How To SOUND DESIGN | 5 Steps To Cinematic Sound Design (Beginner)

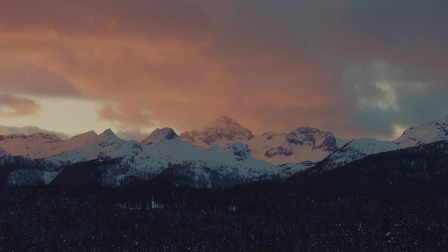[4:06]
It's essential to be cautious about changing the ambient sound, as it could potentially disrupt the viewer's experience and cause unintended discomfort.
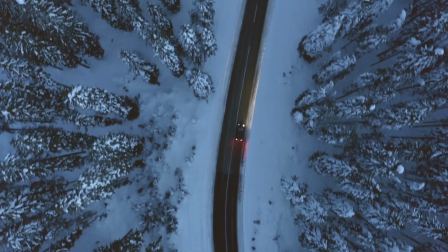[4:14]
Our aim is to create a soothing and immersed scene that resonates with the audience's senses and emotions. Step 3. Score sound.
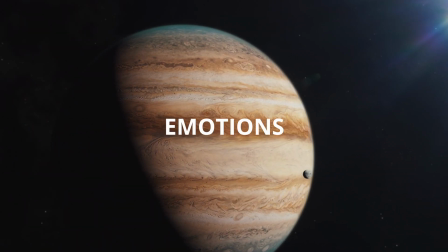[4:22]
Cinematic score sounds play a significant role in evoking emotions, setting the tone, and guiding the audience's emotional journey through the narrative.
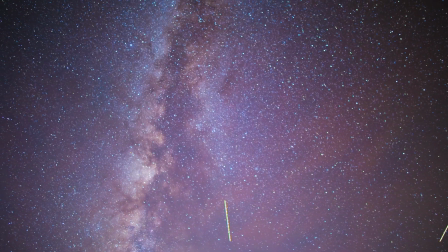[4:29]
They can create tension and suspense by utilizing strings or other instruments to create an atmosphere of suspense, tension, and anticipation.
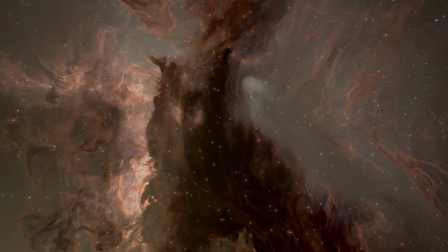[4:37]
These scores keep the audience on the edge of their seats during thrilling or mysterious scenes.
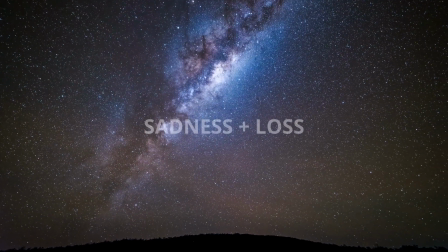[4:42]
There are also sad score sounds. Slow and mournful melodies with somber instrumentation can evoke emotion of sadness and loss.
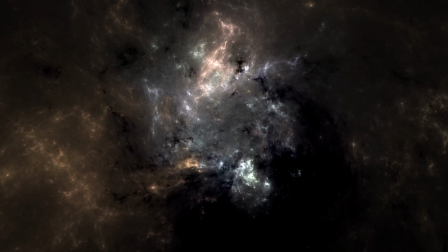[4:50]
These scores accompany poignant scenes, emotional fairways, or dramatic turning points.
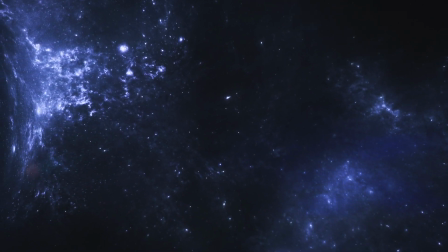[4:55]
Cinematic score sounds are carefully crafted to synchronize with the visual elements and enhance the overall storytelling,
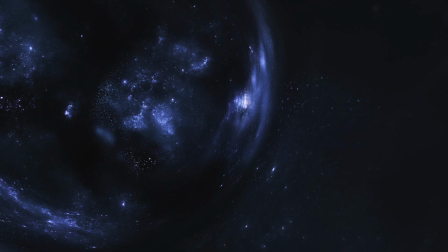[5:01]
creating a powerful emotional connection between the audience and the narrative unfolding on screen.
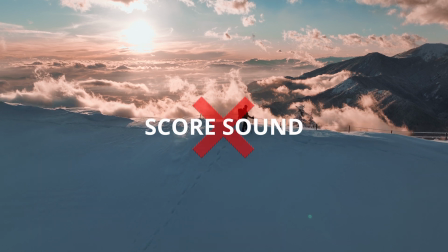[5:06]
In this particular scene, introducing a score sound might not be suitable given the dominant presence of the piano music track.
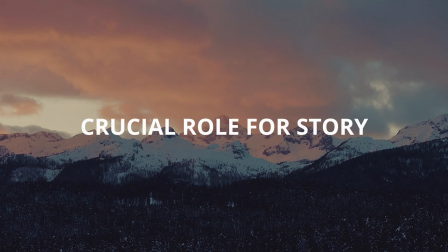[5:13]
The piano music plays a pivotal role in creating a sense of calmness, and introducing a separate score sound could disrupt this delicate balance.
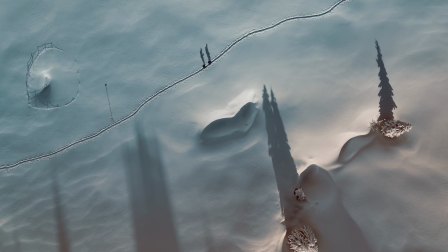[5:20]
The existing piano track contributes significantly to the overall atmosphere, and adding another layer of sound could potentially detract from the intended feeling of tranquility.
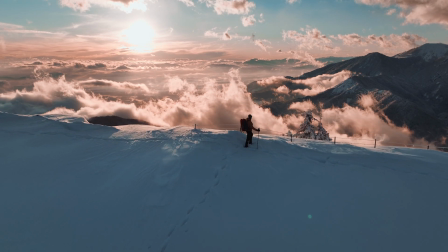[5:29]
It's important to preserve the emotional impact of the piano music and maintain the serene ambience that it established throughout the scene.
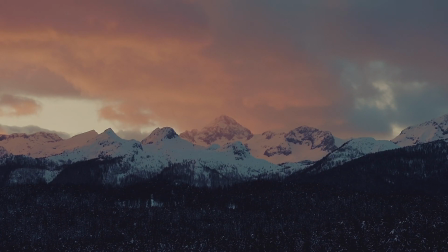[5:36]
If there were no music, I would add a score sound sounding like this to underline the overall atmosphere.
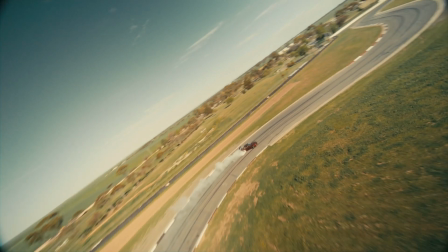[5:42]
Step 4. Foley sounds. Now, let's add another layer of realism to the footage with Foley sounds.
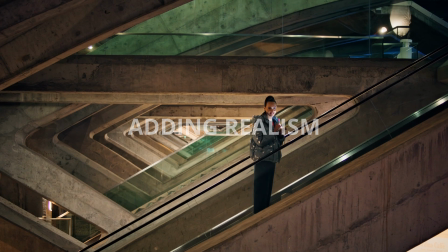[5:48]
Foley sounds are a type of audio production technique used in filmmaking to add realistic and naturalistic sounds to a scene,
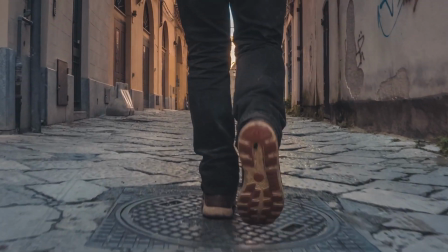[5:54]
such as footsteps, door creaks, and much more.
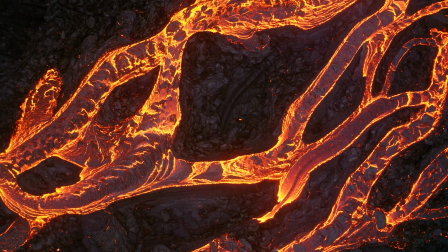[5:57]
Foley sounds are crucial in making scenes come to life, as they capture the details that might not have been captured effectively during original filming,
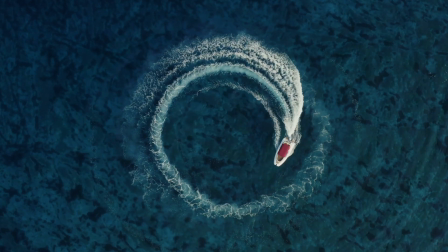[6:04]
or that need to be emphasized for storytelling purposes.
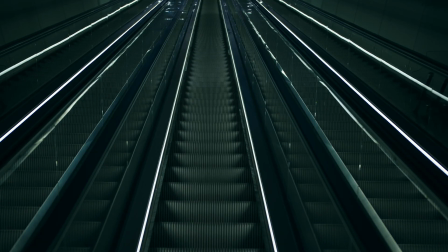[6:07]
For that, we go through each shot and note down which realistic sounds we might hear if we were in a scene. In my personal opinion,
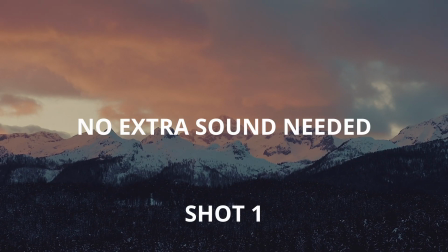[6:14]
in shot 1, we don't need any extra Foley sound. The wind does its job.
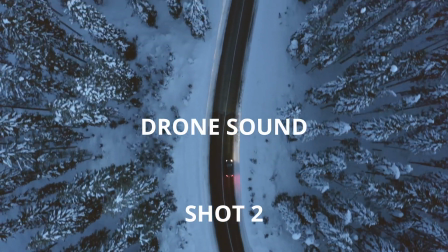[6:18]
What we could add is a drone humming sound, which we could use throughout the sequence, as they all shot with a drone.
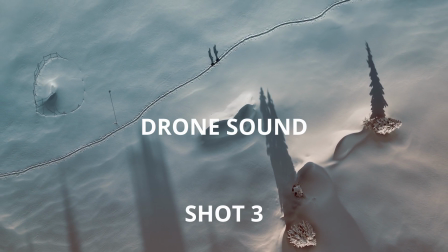[6:24]
Let's just make sure that the sound remains subtle and soft in the background, because this sound is only supposed to contribute a small nuance to the overall impression.
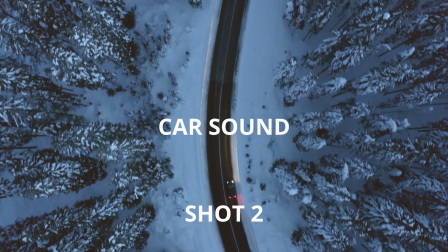[6:32]
In shot 2, we have a moving car. Adding a car sound just makes sense.
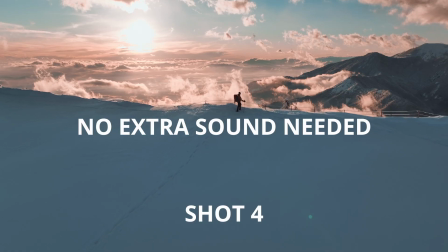[6:36]
Shot 3, subtle and distant footsteps make the audio experience richer. Shot 4 doesn't need any extra Foley, and for shot 5 we can incorporate some steam sounds.
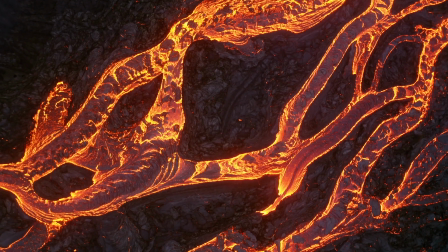[6:45]
With Foley sounds we can make each shot appear more realistic, and it just makes the soundscape sound richer.
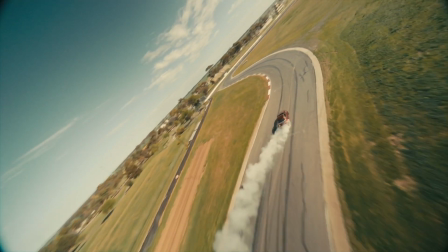[6:50]
In the last step, a few details are added to round off the overall experience. Step 5.
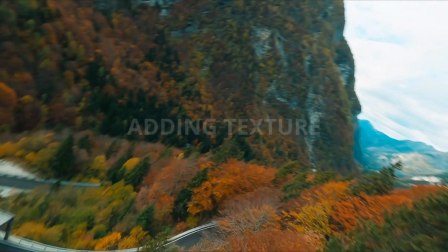[6:55]
Whooshes and risers. These sounds can make cuts more seamless and add another layer of depth to the sound design.
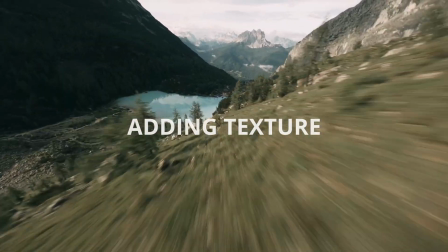[7:01]
Whooshes have a profound impact on the viewer, enriching the sensory experience and enhancing the perceived motion on screen.
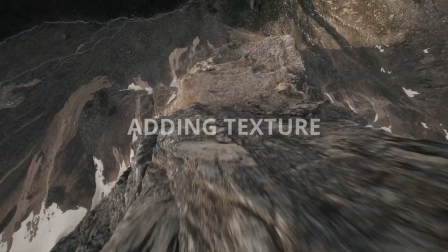[7:08]
These quick, swooshing sound effects synchronize audio and visual cues, intensifying the sensation of speed and sudden movement.
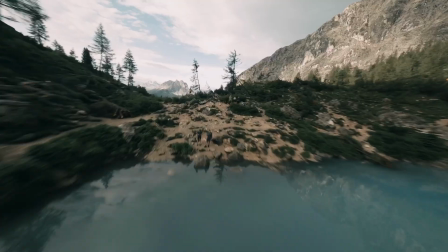[7:15]
By drawing attention to important actions or objects, whooshes create emphasis and dynamic focal points within scenes.
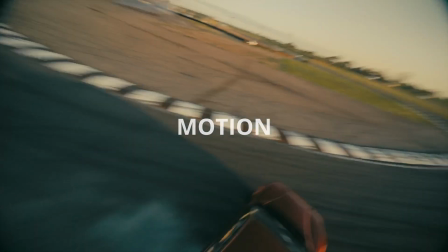[7:22]
They elevate excitement in dynamic sequences, aligning the audio's intensity with the high-energy visuals. Additionally, whooshes aid in smooth transitions, maintaining narrative flow between scenes and shots.
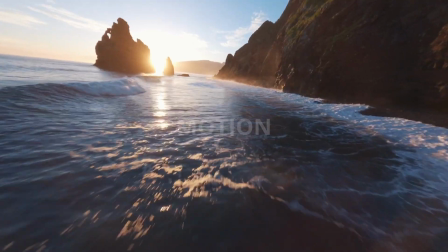[7:34]
Beyond their technical role, whooshes evoke emotions and resonate with viewers.
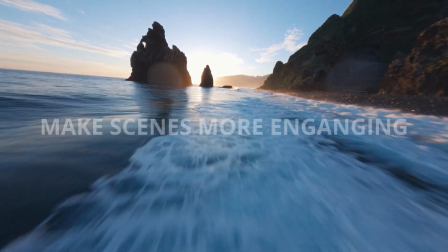[7:38]
They can also convey tranquility through gentle breezes or urgency and anticipation through powerful whooshes.
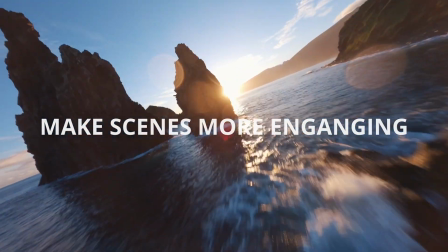[7:44]
Overall, whooshes play a crucial role in making on-screen movements more tangible and engaging,
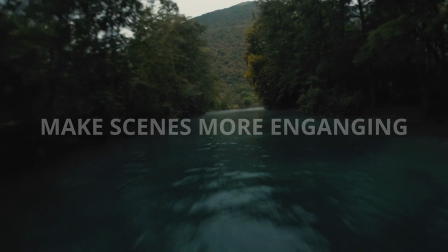[7:50]
contributing to the viewer's emotional connections with the narrative and enhancing the overall cinematic experience.
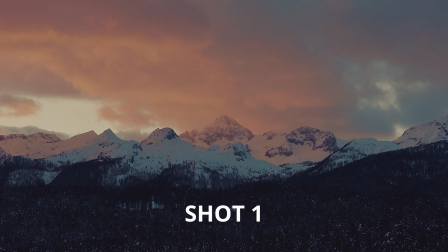[7:56]
Now, we don't want to overuse them because we are still following the video's concept,
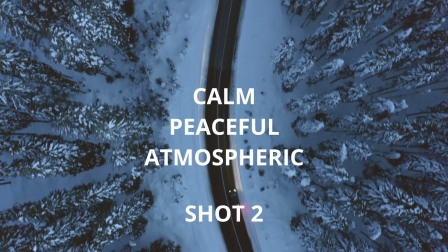[8:00]
calm, peaceful, and atmospheric, but in some scenarios it makes sense to use these sounds.
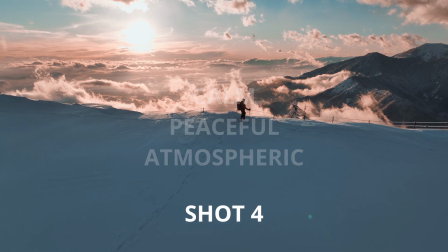[8:05]
Let's jump to shot 5, where the music slowly changes from soft to impactful.